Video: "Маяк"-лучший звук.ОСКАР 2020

А в следующей сцене слышен мягкий звук прибоя,
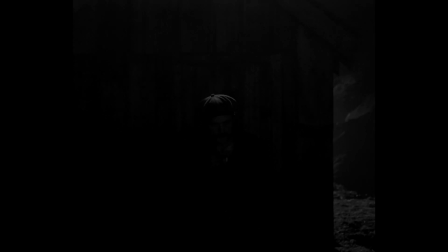(8:28)
который, как бы это сказать, ассоциируется с... семиизвержением. Да, точно, как-то так.
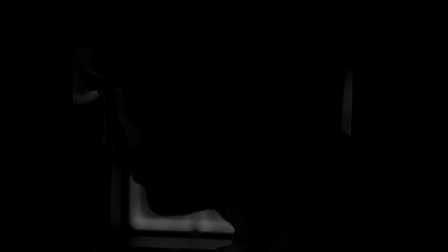(8:40)
То есть в данном случае звук передает физиологическое ощущение эякуляции.
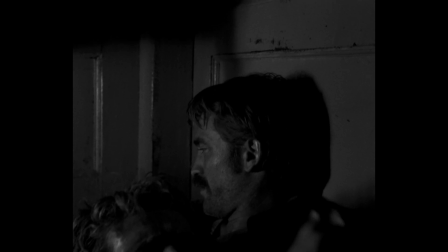(8:47)
Гениально! А вот еще один матчкат по шторке с интересным звуковым переходом.
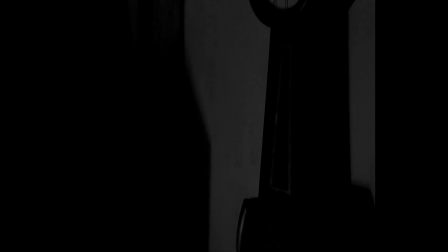(8:52)
Звук часов при переходе из одного интерьера как бы подхватывается в следующем.
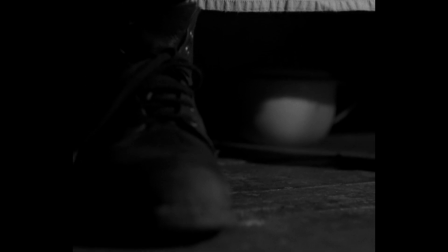(9:03)
В итоге, помимо сохранения единого визуального пространства путем перехода через черное,
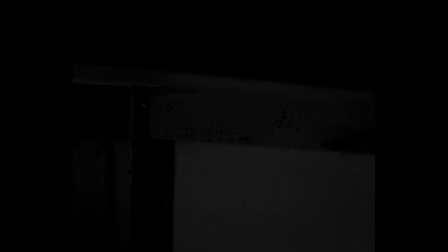(9:10)
авторы фильма сохраняют и единство пространства акустического переходом через тик часов.
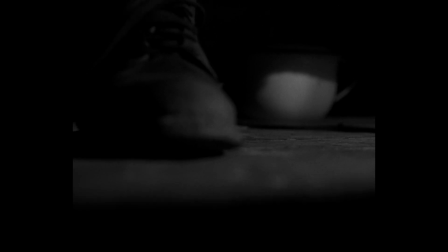(9:16)
И тем самым создается монтажное ощущение непрерывности.
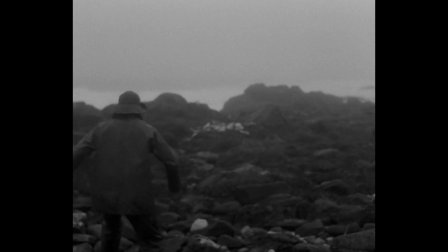(9:21)
Давайте рассмотрим следующую сцену и еще одно превосходное решение по звуку. Сначала мы слышим довольно плотное звуковое сопровождение в виде музыки дождя и гула маяка.
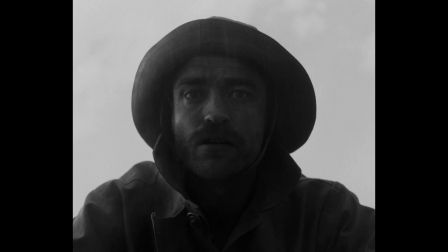(9:32)
Затем мы переходим на субъективный план, и звук становится тихим и приглушенным, будто исходит как бы извне.
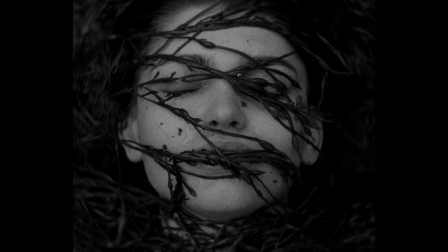(9:40)
А вот при смене плана мы видим девушку, и это субъектив главного героя.
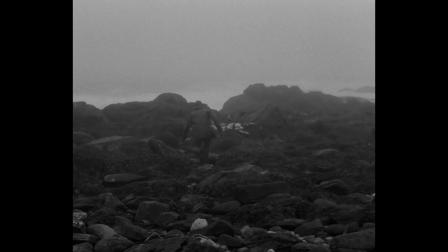(9:45)
Звук по-прежнему исходит будто извне. Таким способом создатели фильма подчеркивают переход от объективного восприятия реальности к субъективной.
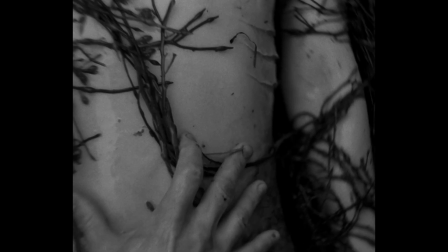(9:56)
Дальше звук начинает нарастать, при этом стоит отметить его низкий характер.
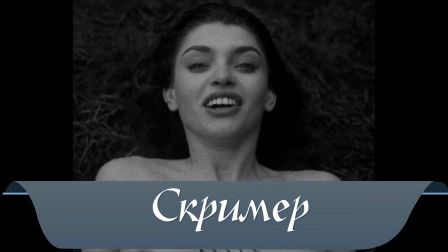(10:00)
А вот когда девушка просыпается, мы видим настоящий скример. То есть прием, характерный для фильма ужасов, с резким, неожиданным действием.
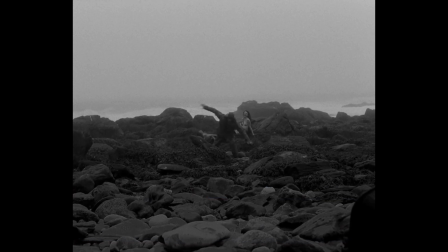(10:09)
В данном случае это крик и пробуждение русалки.
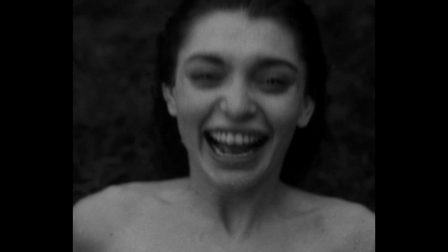(10:12)
При этом крик девушки находится по большей части в верхнем регистре, что идет в контраст с прошлыми низкими звуками, и это усиливает скример.
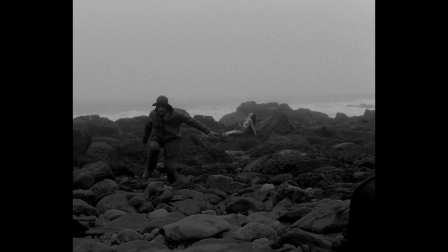(10:21)
Когда герой убегает, мы видим, что он тоже кричит, но при этом мы слышим крик русалки.
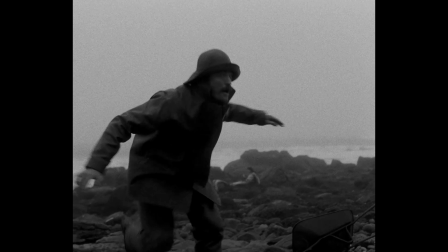(10:27)
Что самое интересное, мы не возвращаемся к плотному интершуму сцены. Мы по-прежнему в некой субъективной реальности.
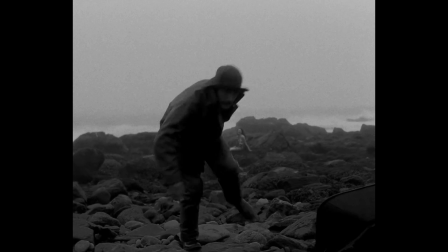(10:35)
И тут как раз звуком авторы намекают нам о том, что происходящее вокруг – это плод воображения главного героя.
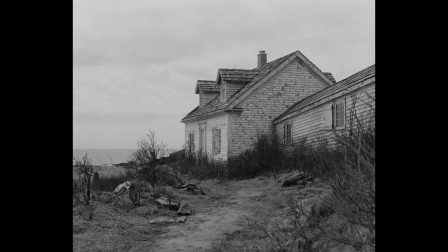(10:44)
А вот в этой сцене происходит очень интересный переход от враждебной акустической среды, характерной для всего фильма, к более безмятежной. Здесь мы слышим приятные звуки чаек и мирные звуки прибоя. При этом используется звуковой контрапункт.
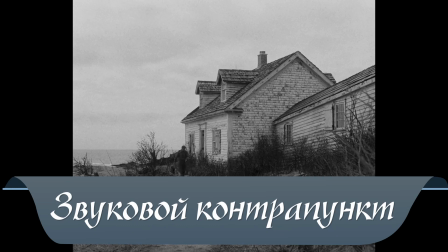(11:01)
Эти приятные звуки конфликтуют с визуальным рядом, в котором главный герой на поводке ведет своего напарника.
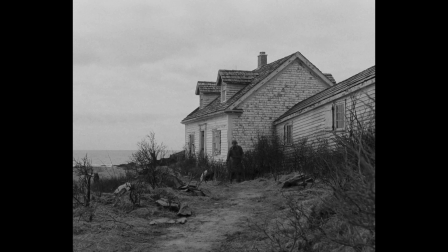(11:08)
Таким приемом на контрасте режиссер еще больше подчеркивает ужасные изменения главного героя. И что самое интересное, мы не слышим этот зловещий звук маяка в этой сцене, который был почти всегда во всех сценах, по крайней мере на натуре.
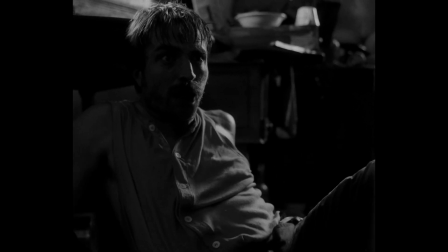(11:24)
Вот так творчески авторы «Маяка» подошли к звуковому сопровождению своего фильма.
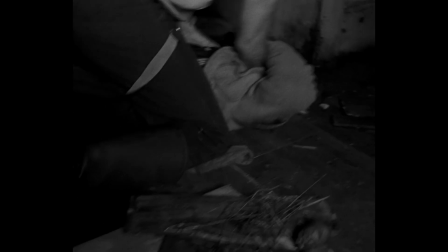(11:30)
Сама кинокартина – это настоящий аудиовизуальный перформанс, который хочется больше слушать, чем смотреть.
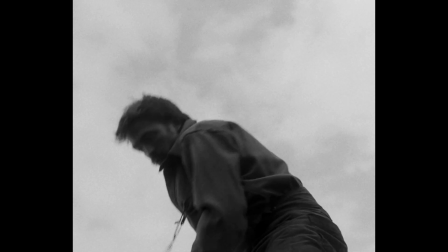(11:37)
Авторы фильма показывают нам, как сильно может звук влиять на наше восприятие и рождать новые ощущения.
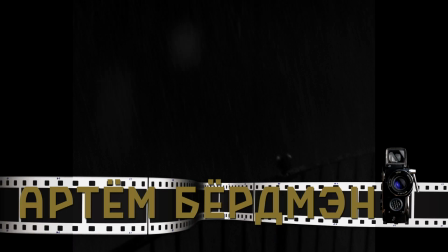(11:44)
С вами был Артём Бёргман. Если ты хочешь лучше понимать кино и узнавать о том, о чем вообще на Ютубе никто толком-то и не говорит,
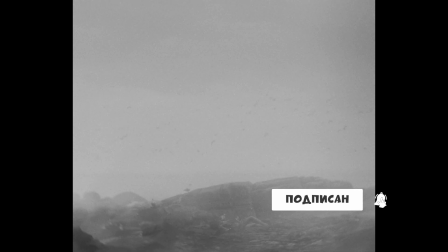(11:52)
то смело подписывайся на канал и ставь этому видео лайк. Свои мысли и впечатления пиши в комментариях под видео.
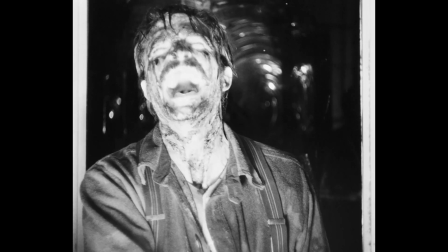(12:00)
Всем спасибо за просмотр, и да хранит вас Отец наш Небесный, Серега Эйзенштейн.
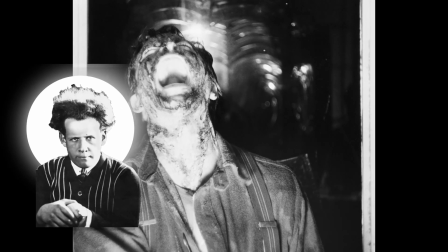(12:05)
Всем пока!